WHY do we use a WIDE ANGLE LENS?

Why do we shoot with a wide lens? What is a wide-angle lens and how do we use it?
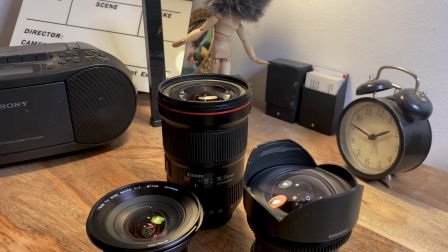0:05 Coming up. So first off, what is considered a wide-angle lens? Well, any lens that falls in between the focal length of 18mm to
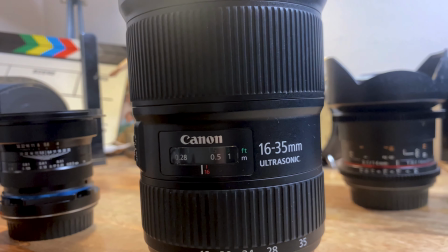0:17 35mm is usually considered a wide lens, depending on the camera sensor size that you have.
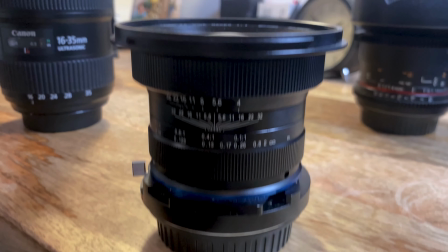0:23 And a lens with 18mm or less would be called a fisheye lens because it starts distorting the edges of the frame. While a lens above 35mm is considered a medium lens.
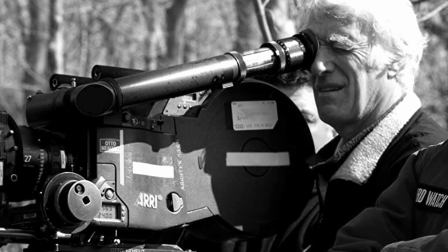0:36 Wide lenses are used by cinematographers for a plethora of different reasons, and one of these reasons is to engulf the character with their own environment.
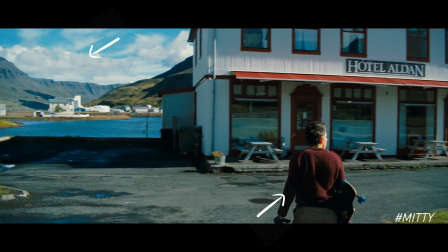0:45 So that if we have a character on screen, we're able to see the actual scale difference between the character and the environment around him. And showing this wide shot of the environment around our character allows the cinematographers to establish a sense of a world beyond the lens for the spectator, which essentially means that the spectator is able to imagine a world as a continuation of the world that we are seeing right now in front of us in the frame. And this is a key element in selling the effect of a reality. The more obvious use of the wide lens, though, is to establish a location, as it helps the spectator identify with the area that we're filming in and gives them an idea about where our setting is,
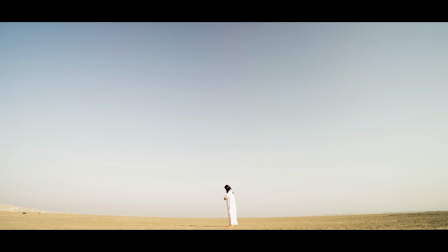1:24 whether it's in space or in the desert or in the jungle. It basically gives us a good idea about where the setting is. Another perk of using wide lenses is the ability to show the distance things are from each other inside of our frame. Wide lenses also give us a less intimate view of the character that we're seeing on screen,
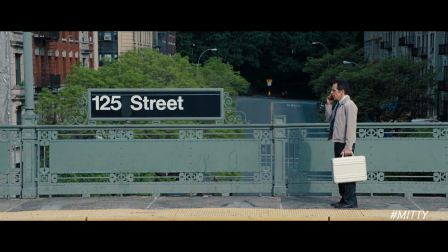1:43 which separates us from them emotionally and reveals the state of mind that our characters are in. This means that we have a more subjective point of view towards our character or the location. On the extreme end of the things, there are also wide-angle macro lenses that are great for small objects or insects or little animals,
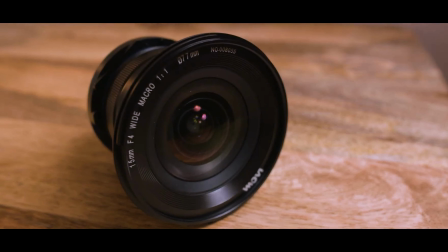2:01 because they don't only have the ability to focus on these tiny elements in the screen and make them our heroes,
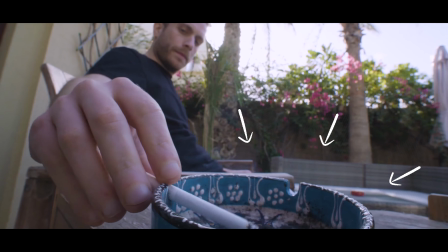2:06 but they can actually show us the surrounding environment that they have, which kind of gives us context in terms of the story.
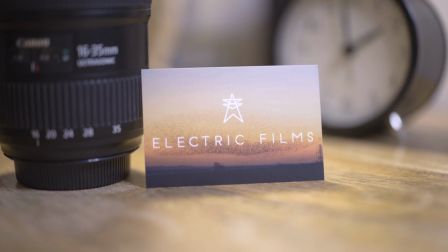2:12 Let's look at this, for example.
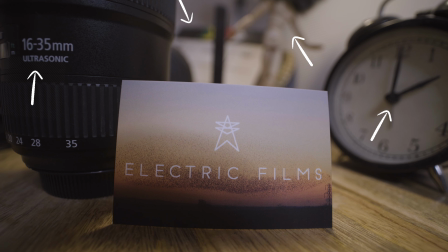2:14 In one of the shots, we can't make up where that object is, and in the other shot, we could actually collect some information from the frame to know where we are. And that ability to withhold information from the spectator or show them more gives you all the power in terms of storytelling. Another great thing about wide shots is that they can be used as a master shot. So let's say you have a full scene that you've broken down into different shots, like mediums and close-ups and wides.
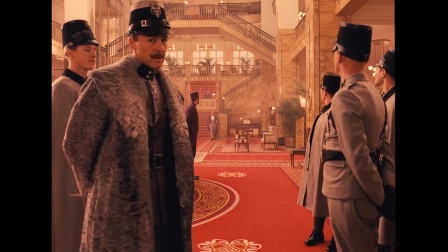2:39 What you could do with the wide master shot is just take a full take of the whole scene so that you could have it on a wide shot.
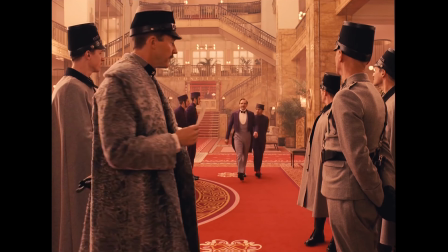2:46 But the hard thing about it, of course, is that you're gonna have to do all the blocking and make sure that all your lighting is set for that shot.
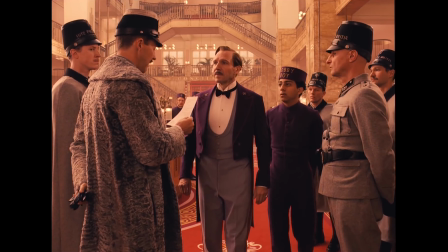2:52 But as long as you get it, you're in the clear. A wide-angle shot taken from close proximity to a person who's talking or thinking or doing whatever is very, very different in terms of feeling from a close-up shot. For example, check the difference between these two.
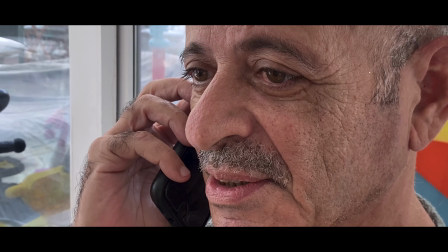3:07 In one of them, we feel like we're watching the character objectively and just seeing what they're doing, while in the other shot, we feel like we're inside their head.
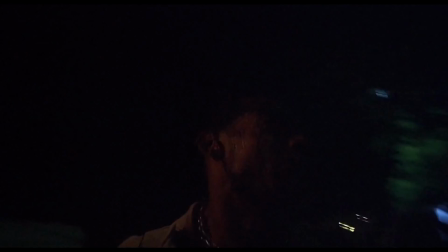3:15 It's as if we as a spectator have become part of them, as if we're their own brain.
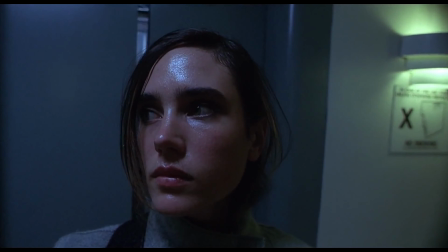3:20 And that is just one example of the ways that you could use wide lenses in your cinematographic language.
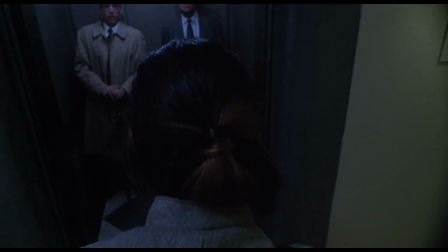3:25 Wide-angle lenses are also prominently used as a comedic tool,
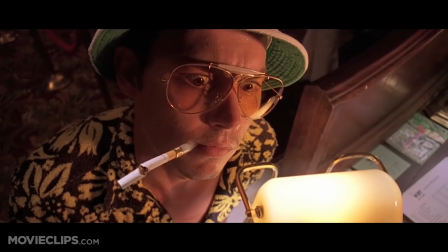3:29 since they warp your character and give them a caricature kind of look with like big noses or extremities or whatever it is.
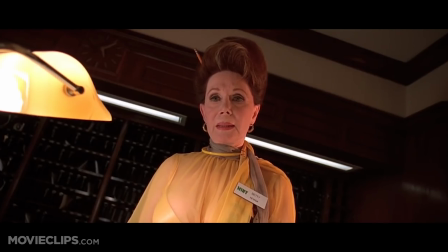3:35 They just don't look as good as they look on a portrait lens or a close-up lens.
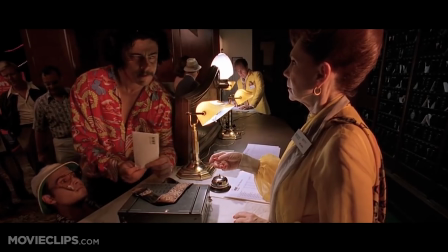3:40 So when you put on a wide lens, you inherently give the look kind of a distorted, less serious comedic look. Amplifying movement. These lenses give the effect that our frame is actually moving much better than any other lens.
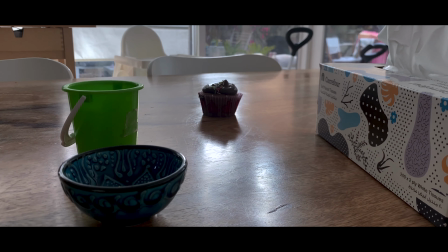3:56 Think about it. If we see more of the environment than any other lens, we're able to see all these elements that are in the frame moving with us, which sells the effect of motion much better than a close-up or medium lens.